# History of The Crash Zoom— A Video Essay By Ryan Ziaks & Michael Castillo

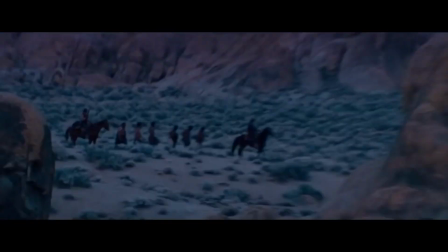[0:00]
Film is a camera's medium.
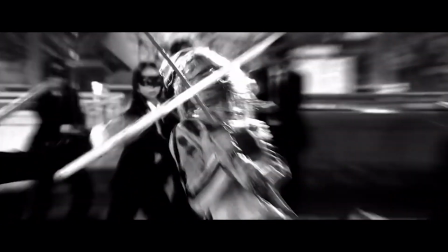[0:02]
How you move the camera or frame a subject communicates information to the audience that's only spoken through cinematic language.
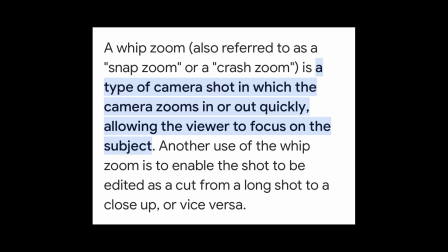[0:09]
One of these interpretive techniques, the crash zoom, carries a very particular message, and knowing what this message is critical to deciding when to use it. So, what is a crash zoom?
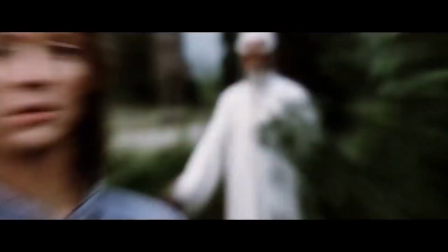[0:22]
Going from a wide shot and suddenly zooming in on a character or detail is a crash zoom.
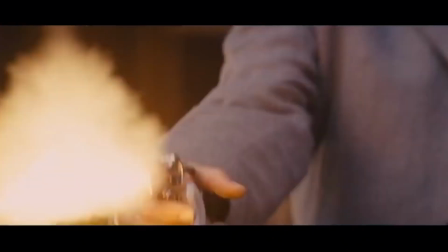[0:27]
When used correctly, it's a technique to quickly give the audience an overview of the situation, then immerse them rapidly.
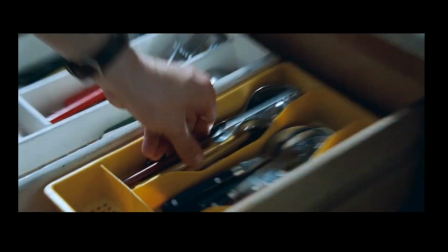[0:34]
It could also be used for humorous effect, like we can see from this montage from Shaun of the Dead, directed by Edgar Wright,
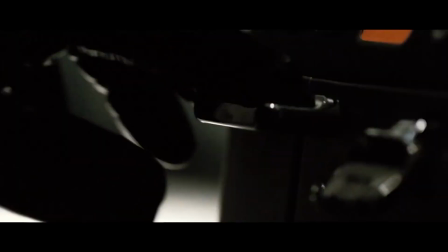[0:41]
where the dramatic, over-the-top effect of the crash zoom can be played with, while its impact can still be felt.
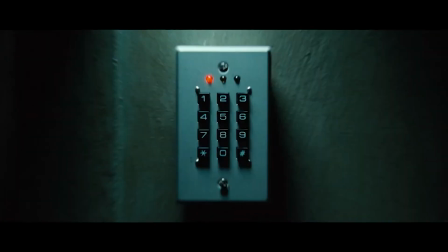[0:47]
Because when done right, it can add ferocity to the action on screen and provide your shot with a burst of energy.
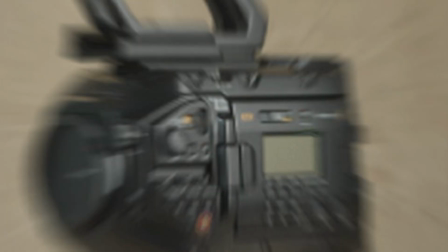[0:54]
However, when a crash zoom is done with less finesse, perhaps followed by a close tracking shot,
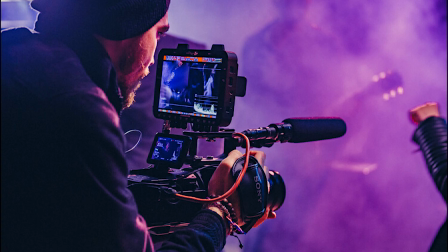[1:00]
it can give a very documentary feel, much like a reporter with a handheld camera choosing to focus on the subject in the heat of the moment.
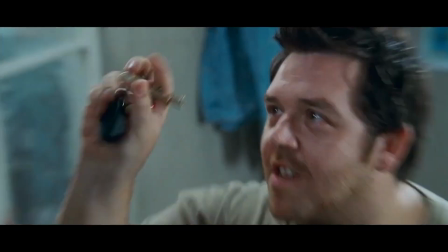[1:08]
Crash zooms have been around for as long as we've had zoom lenses.
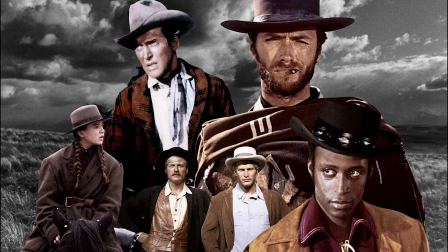[1:12]
They were used heavily in kung fu movies and even some westerns, which were a profound influence on Quentin Tarantino's work.
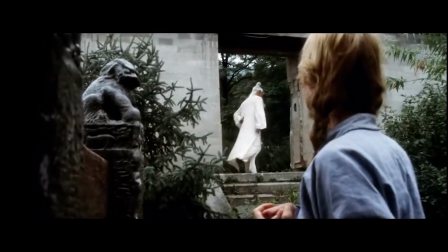[1:20]
Quentin Tarantino has adopted the crash zoom in a few of his films, most notably in Kill Bill, Inglourious Basterds, and Django Unchained.
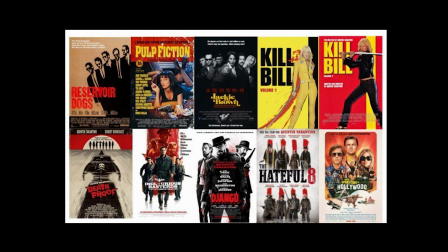[1:27]
The acclaimed director has helped to popularize this technique to modern audiences.
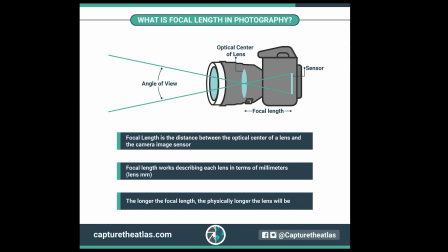[1:34]
Crash zooms are done by changing the focal length, i.e. a zoom lens, or in post-production by blowing up a portion of the film.
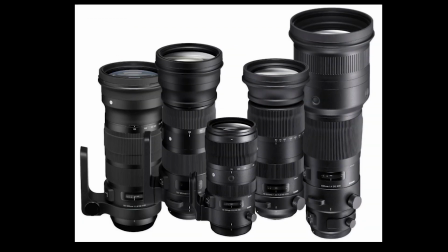[1:41]
A zoom lens appears to be closer to the action by reducing the field of view, but the camera remains in the same spot.
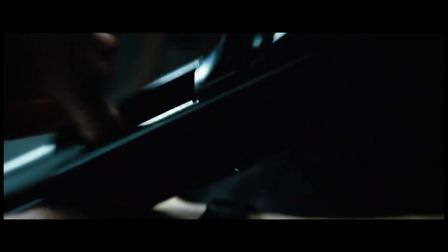[1:48]
This creates a number of visual distortions. You seem closer, but all the angles remain the same.
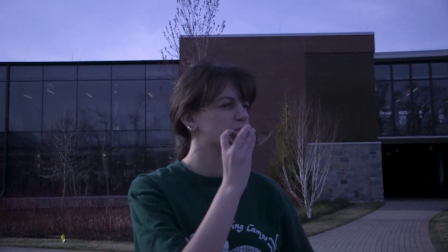[1:55]
I've even instituted the crash zoom into my own works just to do my part in helping crash zooms make a comeback.
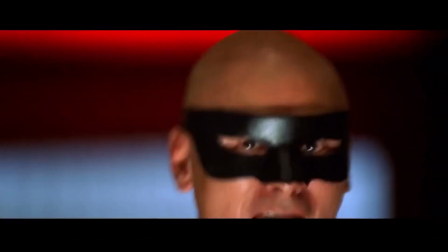[2:02]
I also wanted to show how they can still serve as an effective technique in introducing game-changing aspects to your story.
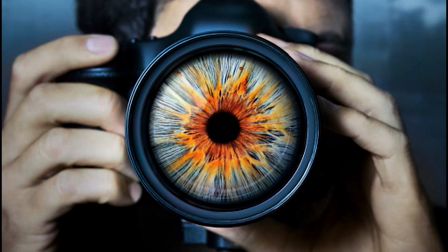[2:09]
Cinema was made to reflect the human eye, capturing experiences we could see.
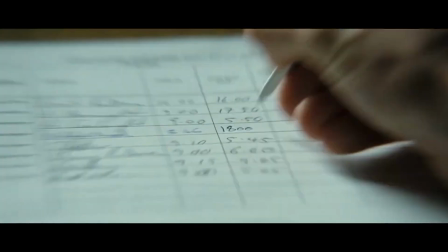[2:14]
The crash zoom is the exact opposite of that.
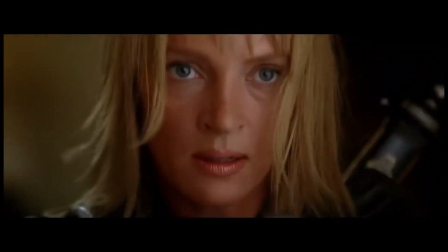[2:17]
It transports an audience to heightened reality in an instant, and if you have the right person behind the camera, you'll stay in that world and be captivated by it.
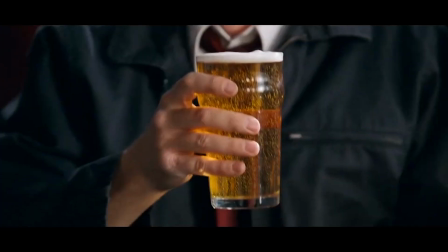[2:26]
Thank you all for watching.